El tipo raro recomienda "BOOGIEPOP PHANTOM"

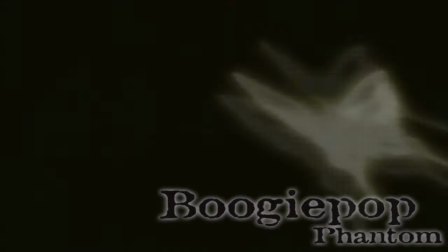0:09 Puggy Pop Phantom es una serie de la que es muy difícil hablar.
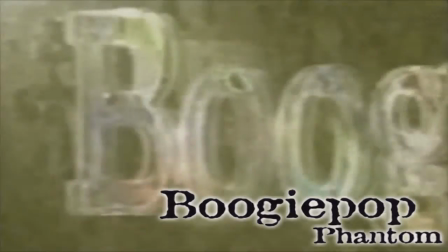0:12 Tiene tantos pros y contras realmente válidos que la dejan en un extraño limbo, ni perdida u olvidada, pero tampoco famosa o muy compartida.
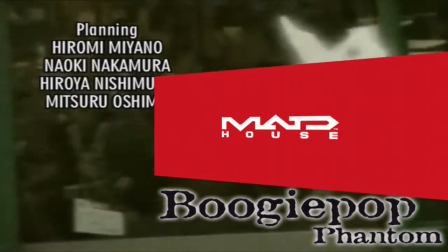0:22 Este anime de la animadora Madhouse salido en el año 2000 tiene en su guión a Sadayuki Murai,
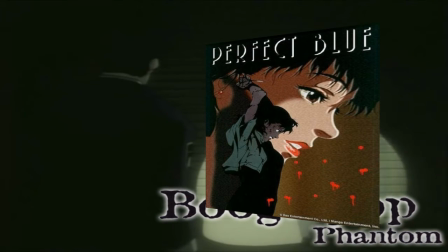0:27 quien previamente había trabajado en Perfect Blue, y en el diseño de personajes a Shigeyuki Suga, quien más tarde estaría en Lane,
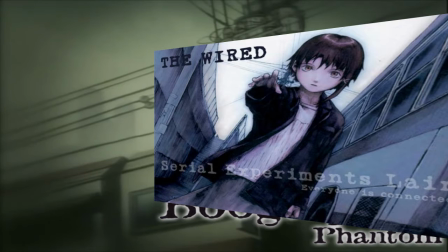0:34 por lo que para aquellos que conozcan estas obras ya pueden irse dando una idea del tipo de anime
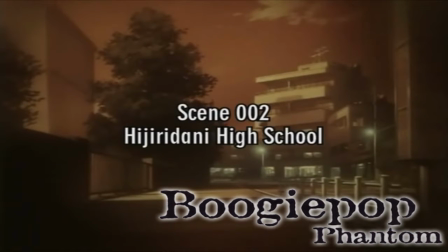0:39 que verán más psicológico introspectivo opresivo y silencioso
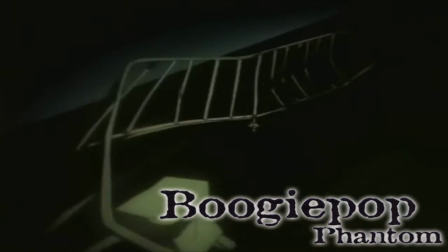0:45 la historia sobre varias personas en una ciudad x del japón antes del cambio
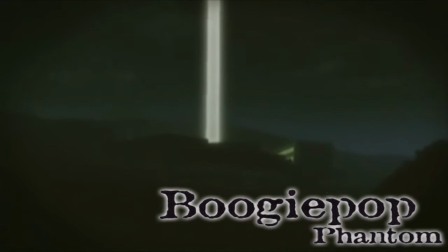0:50 de milenio las cuales empiezan a experimentar tenebrosas ocurrencias en sus vidas cinco años
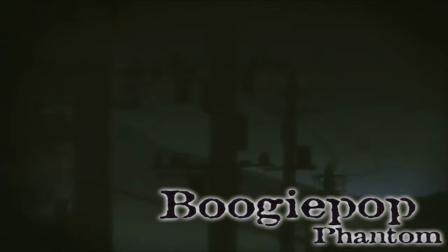0:55 después de un misterioso evento relacionado con un gran haz de luz del que según
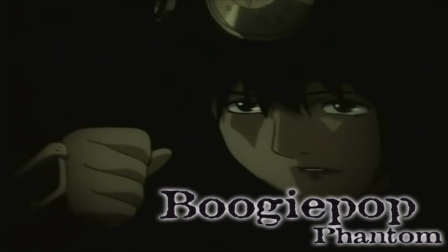1:00 dicen se liberó buggy pop el dios de la muerte un mito convertido
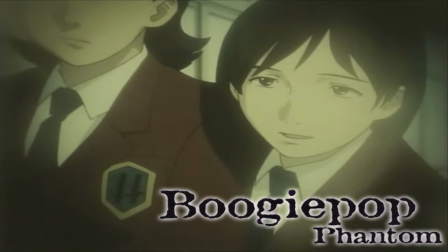1:05 en rumor que afectará el día a día de todos los ciudadanos
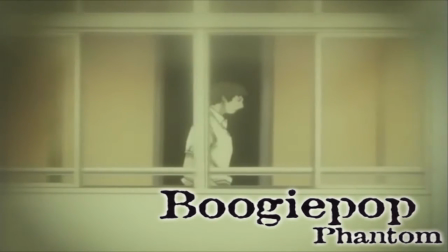1:08 ahora el cómo no es la narra es uno de los primeros pros y contras
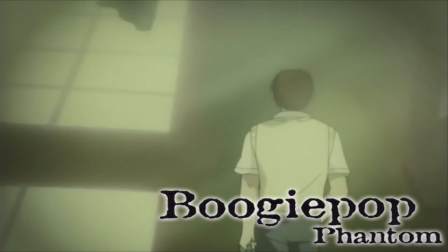1:14 que tiene todo es extremadamente oscuro al punto que no se sabe ni qué está pasando la
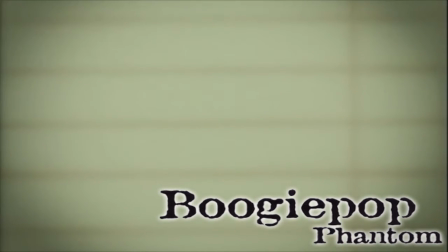1:20 ausencia de luz es un común denominador de todos los episodios sumando el tono sepia que siempre tienen,
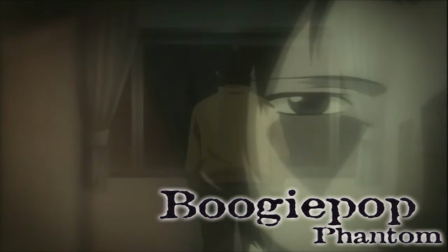1:26 lo que dificulta el identificar objetos o distinguir personajes. No obstante, esta cuestionable paleta de colores tiene una razón de ser.
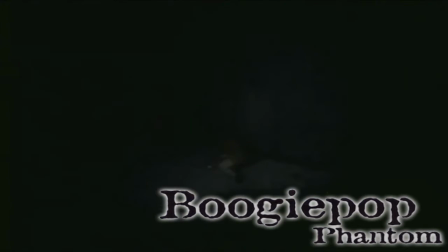1:35 Desde el primer momento, el espectador se dará cuenta que la serie parece estar siendo vista desde una lente tipo ojo de pez,
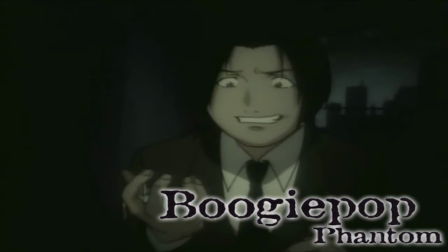1:42 con solamente el dibujo dentro de una limitada área circular rodeada de negro.
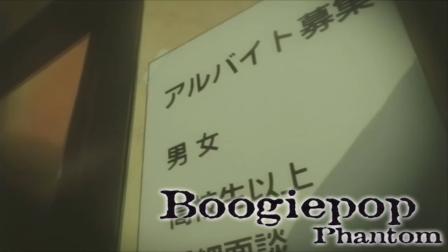1:48 Esto fue hecho con el propósito de hacer sentir al espectador como un intruso en las desgraciadas vidas de ese mundo.
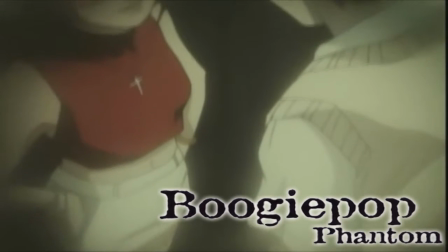1:55 La posición tendrá que observar los eventos siempre tan maturales, al final de una escalera,
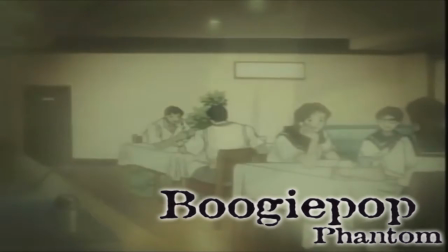2:00 detrás de una puerta entreabierta e incluso los ojos mismos de algún personaje.
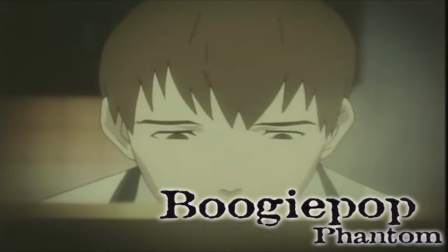2:05 El espectador se convierte en una entidad que observa estos acontecimientos con timidez desde lugares que sabe que nadie en la obra intentará registrar.
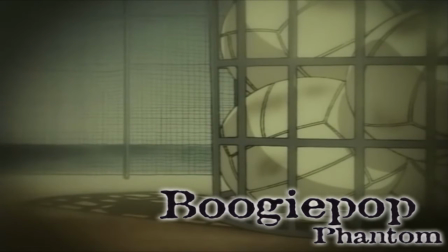2:14 Obviamente uno de los temas del trasfondo de la historia explicaría más o menos que vendría siendo en realidad el mismo espectador,
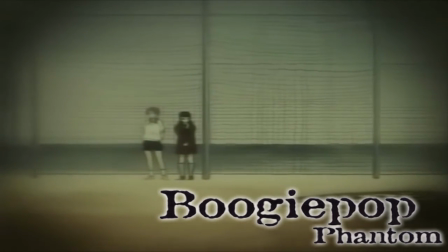2:21 aunque comentarlo en el video sería revelar una de las partes más interesantes de la serie.
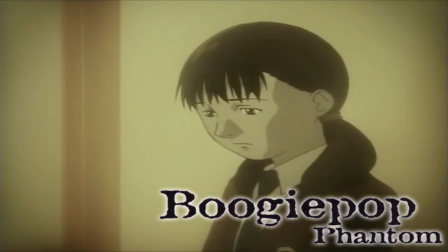2:27 El siguiente pro y contra es el diseño de personajes y no solo del aspecto físico,
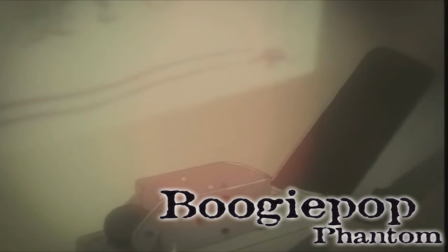2:32 que aunque se acerca más a cómo lucirían estudiantes de colegio, doctores o reporteros en la vida real, sus facciones,
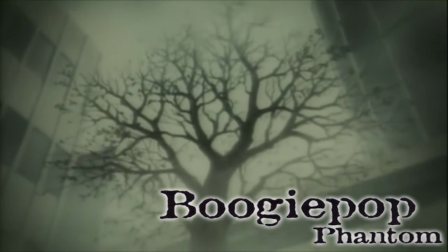2:39 junto al hecho de que la mayoría usen uniformes, tengan cortes similares y de nuevo la paleta de colores los deje en tonos monocromáticos,
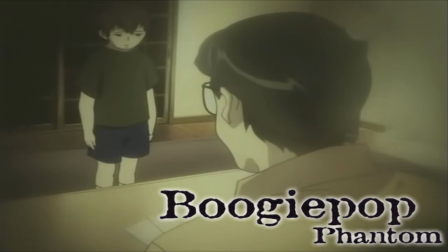2:47 hace que diferenciarlos sea una tarea exigente, más si se es alguien que tenga problemas con los nombres japoneses.
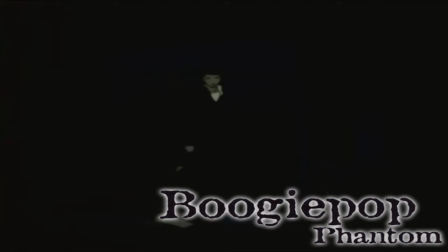2:55 Lo que puede hacer amar u odiar a este perturbado elenco son sus personalidades tan pesadas.
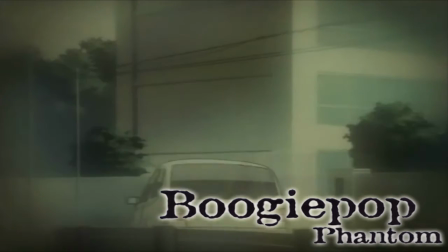3:01 Constantemente se realizan preguntas existencialistas, se cuestionan sobre el pasado, el presente, el futuro, sobre las elecciones,
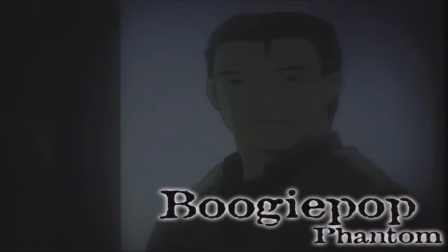3:10 sobre el papel que tiene del mundo, sobre su género, sobre su sufrimiento y la siempre deliciosa idea de quitarse la vida.
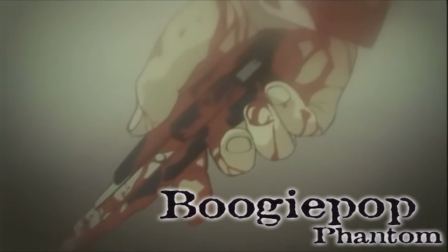3:17 Depresión y muerte marcan las decisiones de cada protagonista en un lúgubre mundo plagado de asesinatos, desapariciones,
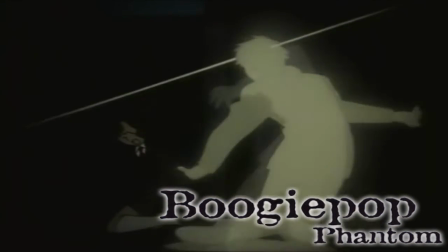3:25 suicidios y locura Aunque ¿Qué hay del sonido?
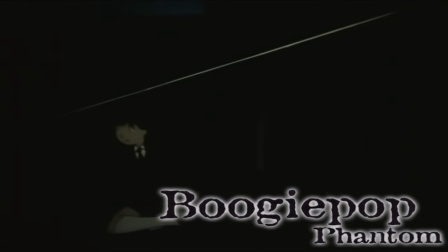3:29 Otro de los pros y contras de Bukipop Panto La serie mantiene un estresante ronroneo por llamarlo de alguna manera Siempre hay mucho ruido ambiental, ya sea de vehículos o personas marchando con un melancólico divisor representado
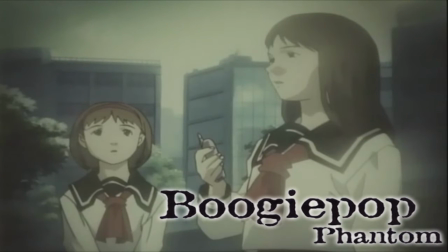3:43 por la melodía que los semáforos realizan en las ciudades japonesas cada vez que se ponen verde.
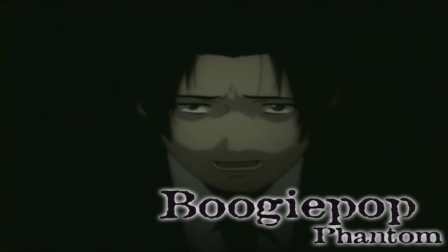3:48 La música es muy esporádica, alejándose de ritmos convencionales para quedarse en un estilo que bien podría ser catalogado como ruido acústico,
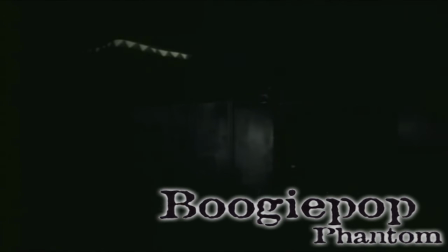3:57 con mucha guitarra eléctrica junto a sonidos electrónicos difíciles de definir, que por momentos parecen como si articularan palabras.